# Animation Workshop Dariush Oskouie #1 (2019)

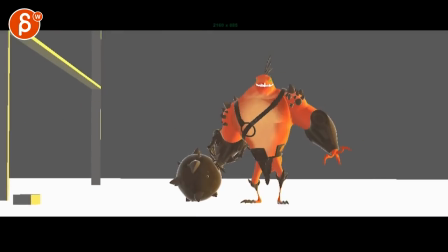[0:03]
all right let's play this in full
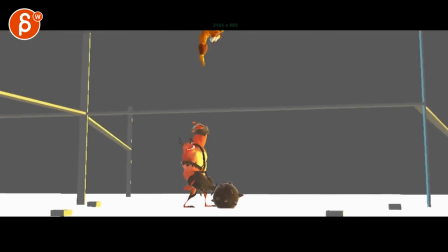[0:11]
actually i know that rig it's cool rig animation is cool i'm going to let
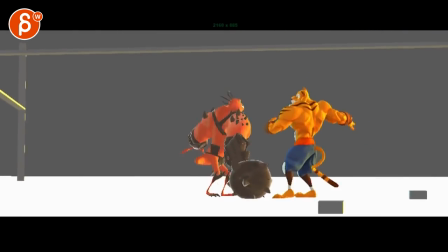[0:16]
it play out before i comment some interesting stuff all right
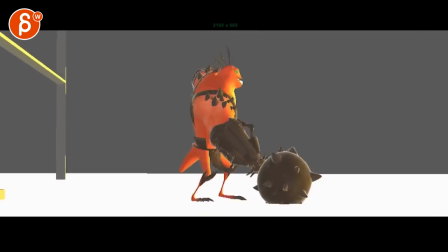[0:22]
my main impression is that it's soft where actions actions just
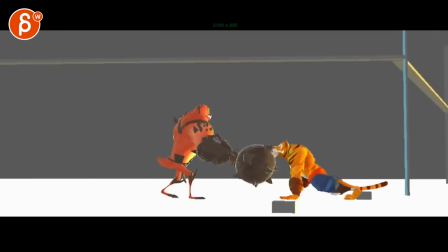[0:28]
feel kind of spliny and floaty and lacking weight i think that's the main
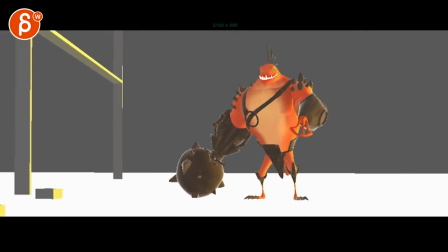[0:34]
main critique that i have it's almost like a soft dance but not all of it because all this is cool i like all of this
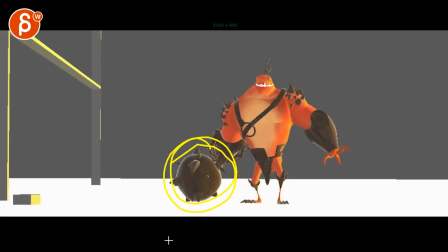[0:42]
i think the only thing that i would look at for here is that this doesn't seem um heavy just because it seems like it's i see it a
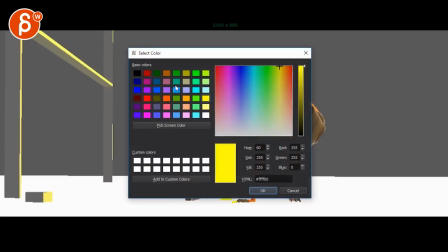[0:51]
little bit behind that foot hold on let me be fancy in
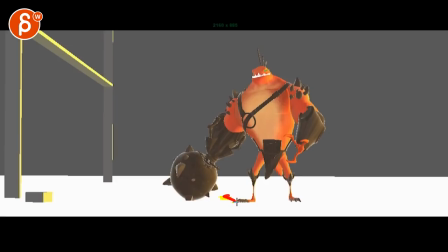[0:56]
the color you can see so that seems a bit behind that but to me it feels like you want to trail this this spiky ball back here with the chest rotated this side away from us because this side is pulling him
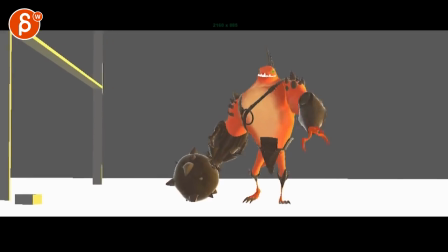[1:10]
back as he moves towards us right and through here you go kind of back
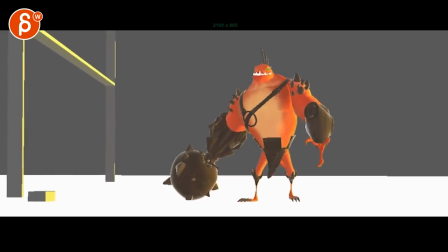[1:15]
and forth between a bent arm kind of stretched and it doesn't seem like
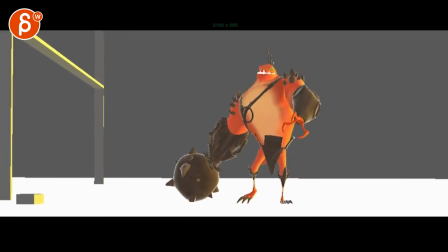[1:20]
it would be fairly stretched out maybe slightly bent but he's kind of pulling it along i do like this that there's a rotation in there but then after that it feels very very straight like it's going to be pulled along those spikes that's going to be digging inside the
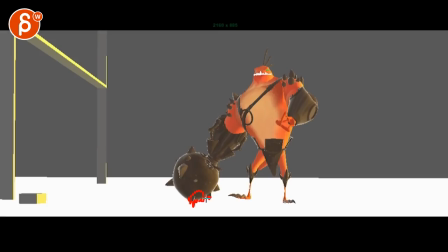[1:39]
ground but then it might come out rotate and then it's it's going to be hooked up on this um i think given that this is not just a ball
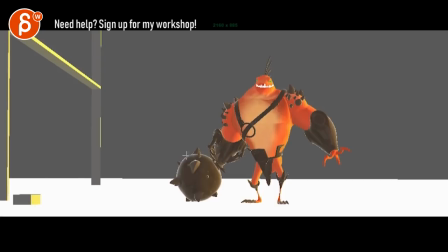[1:46]
it's going to be a lot more complex to show so either you you do show the weight and it's pulling him backwards as he comes forward and and contact
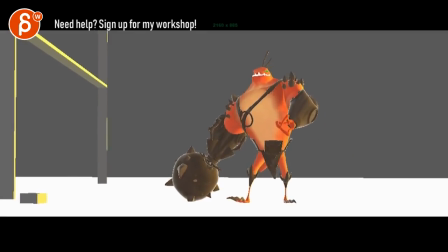[1:54]
points will change as this rotates you know a little bit needs to be a little bit uneven or you don't do it and you
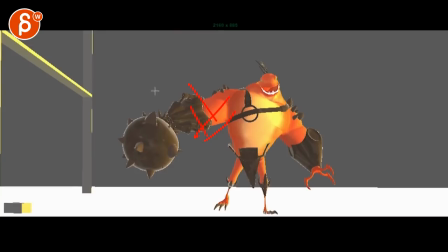[2:02]
just have the character always kind of like that arm up this way but leaning over this way for the balance
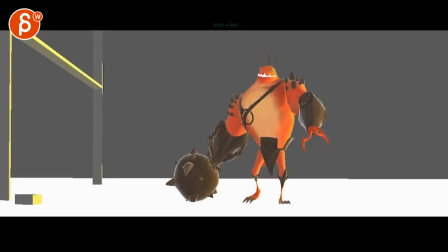[2:11]
just to avoid the complications of this that's totally up to you that'll be my comment through here but
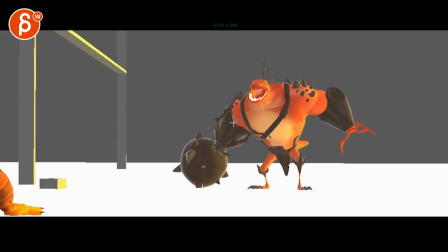[2:21]
this is cool like it seems like he's getting ready everyone like who is he yelling at but then this guy comes in which is cool too i like this it's good energy there comes in fast
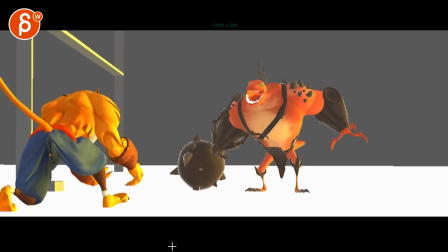[2:33]
and i like that there's kind of a i mean you could push the anticipation it's a bit
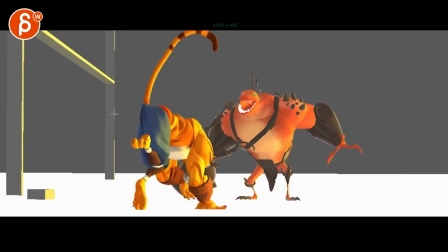[2:40]
small it seems to be part of the run does get lower but if there's anything you can do to
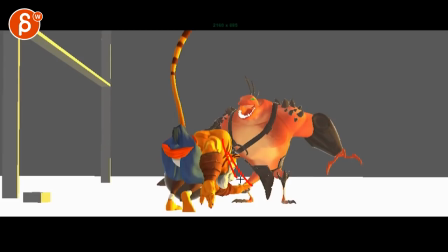[2:47]
uh you know it could be a moment where maybe arms are out this is very twin here but arms are out and really bent over in the head down here but we can really feel that squash and then
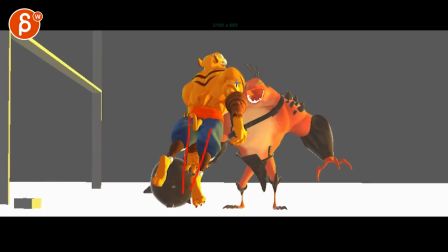[2:58]
that coming up and it might be an up where maybe the legs are closer together so it's just a bit more streamlined maybe
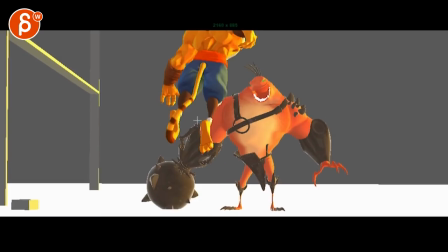[3:04]
there's just something about if you shoot really really fast up but then the legs are kind of out like this.
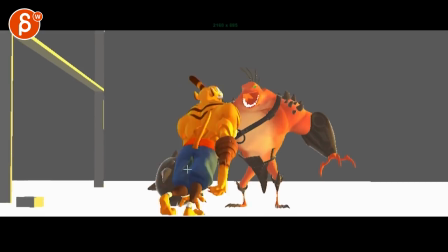[3:09]
It doesn't give you that arrow feeling of shooting up. It feels like that you could push.
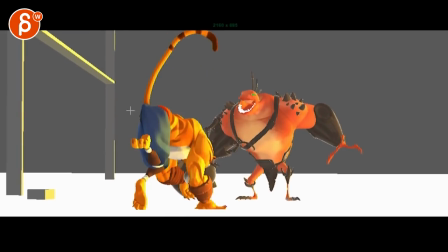[3:15]
Now, be careful. I don't know if that's enveloping or breaking the rig issue.
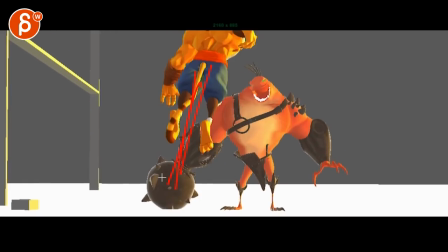[3:20]
I'm not sure. It looks a bit funky. But to me, it seems like you want to push that, especially when the foot is here and then you push off.
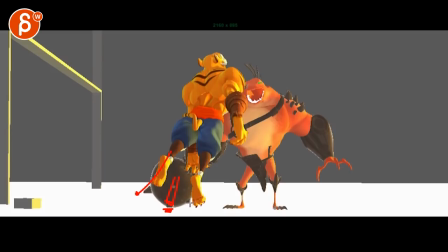[3:27]
That foot was here, but now it's here. Like, to me, it would be pointing where you just pushed off. For sure on one frame after.